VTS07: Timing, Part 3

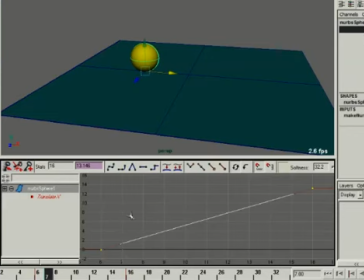(8:20)
So let's go ahead and set a keyframe here at this value, and then come over here and set a keyframe here at this value, and we'll see that there's a keyframe at the first frame of the move and the one just before the end. Now let's go ahead and take these keyframes and let's just move them in a little bit.
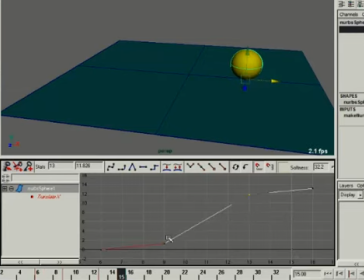(8:41)
Alright, this you'll notice there is a definite, yes, things are moving, and there is a slow in and slow out to it. And you notice that that slow in, slow out is a bit different than the one we had before.
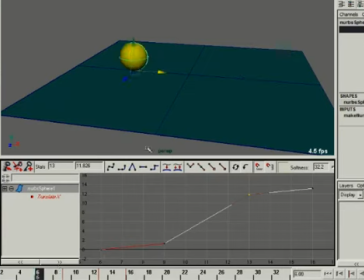(8:56)
In fact, to show you that it's a little bit different, let me go ahead and duplicate this guy, move this guy over here,
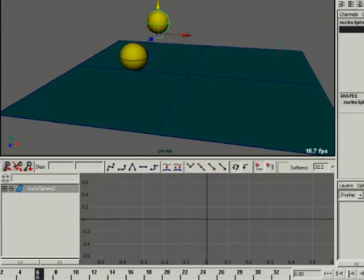(9:04)
and put him up there, and we'll go ahead and key his X,
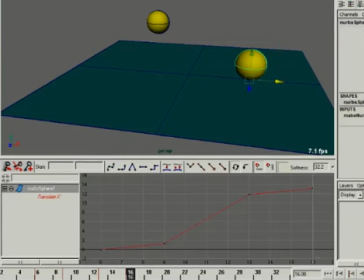(9:12)
and this guy comes over here. We'll take this value, pop it into there. Okay, so notice he's got his. So if we select these two together, if I take this one right here and do what we did before,
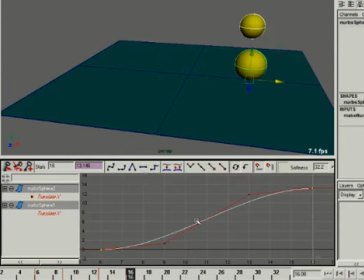(9:30)
where we have just the flat tangent, and I take this linear one right there and I go ahead and just turn that into spline, just for giggles, you'll see that one has a far more pronounced ease in and ease out. That's the one I built. This right here is what the computer gives you, which isn't much better than linear.
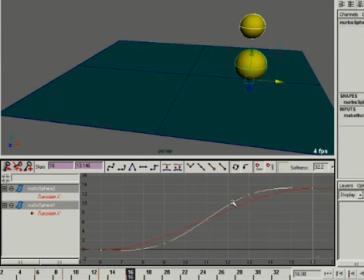(9:48)
This right here is what you build by hand by borrowing time. And so if we play this, the one, mine up here in front, actually has a bit more energy to it, and the other one is a bit more even. Now that may be what you want. You may want some stuff to be more even, but you have to understand how to get there, and this is what I'm trying to do.
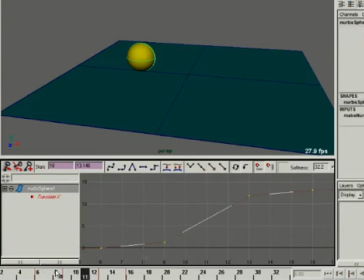(10:06)
So by playing with the ease of these things, you can get yourself a lot of different possible combinations. So let's say we take this guy right here and we hide him. We don't really care about him anymore. Let's go back to this guy, take this back to linear so you can keep playing with it. Now if you really want to make this super snappy, you can take this key
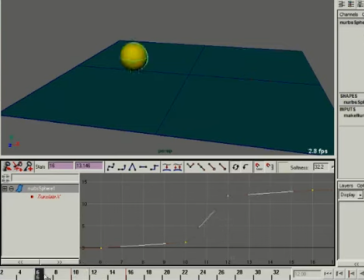(10:28)
and move it even closer, and you see that it's covering even more ground there. And so what you might want to do is change where that happens inside this thing so that you have
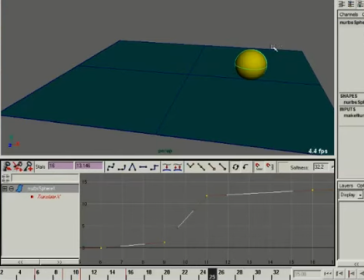(10:42)
more cushion on the back end of things in order to give yourself a chance to settle out, let your audience catch up to what just happened. And now on a move this fast, we may say to ourselves, boy, you know, I really need to have some anticipation to help sell that, because it is moving very, very fast.
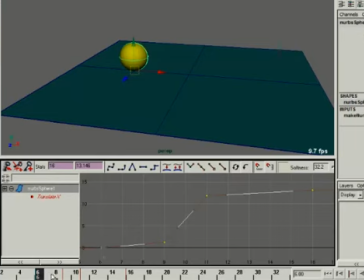(10:59)
So let's go ahead and build some anticipation into this, and this is where we're going to start working with our combinations. Let me give myself some time here, move this whole move off here to the 16 to 26 range. Let's take this key back here, and we'll go ahead and drop another key there.
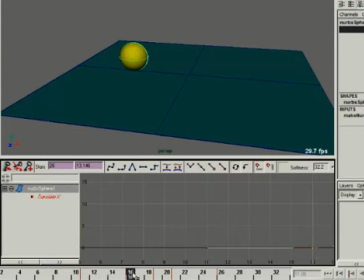(11:19)
And then what we'll do here is we'll actually move him back. So if we were to look at our F-curve here, we'll notice that he's going backwards, then moving forward. So he moves back and he moves forward. So let's watch this. And there's kind of like a weird pop right there in the middle.
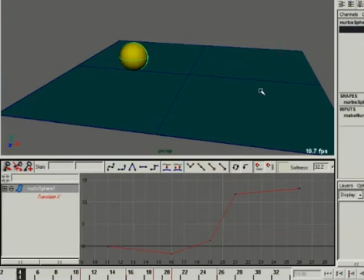(11:37)
And there's a reason why there's a weird pop, is because we're slowing into this move. In fact, let me go ahead and make one more thing here. Let's set a key here at this range so that he can kind of grow into that ease. So let's say he, go into that anticipation.
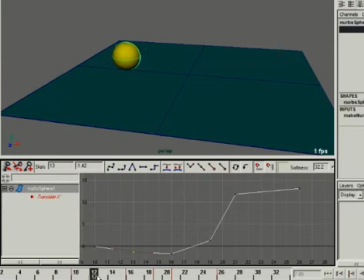(11:55)
So let's say he kind of hits back in the anticipation, and then it grows, and then he comes forward. The problem is this area right here. See this down here where my mouse is? This key right there is your problem. That's why you have a pop.
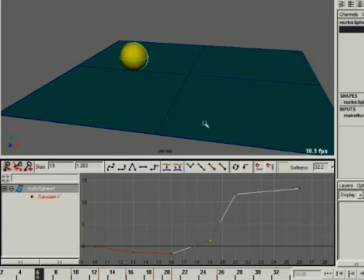(12:11)
The reason why you have a pop is because you're combining a big anticipation, which is building a lot of energy, and that energy is going to explode out. The problem is you're slow in. Remember this move was a slow in before?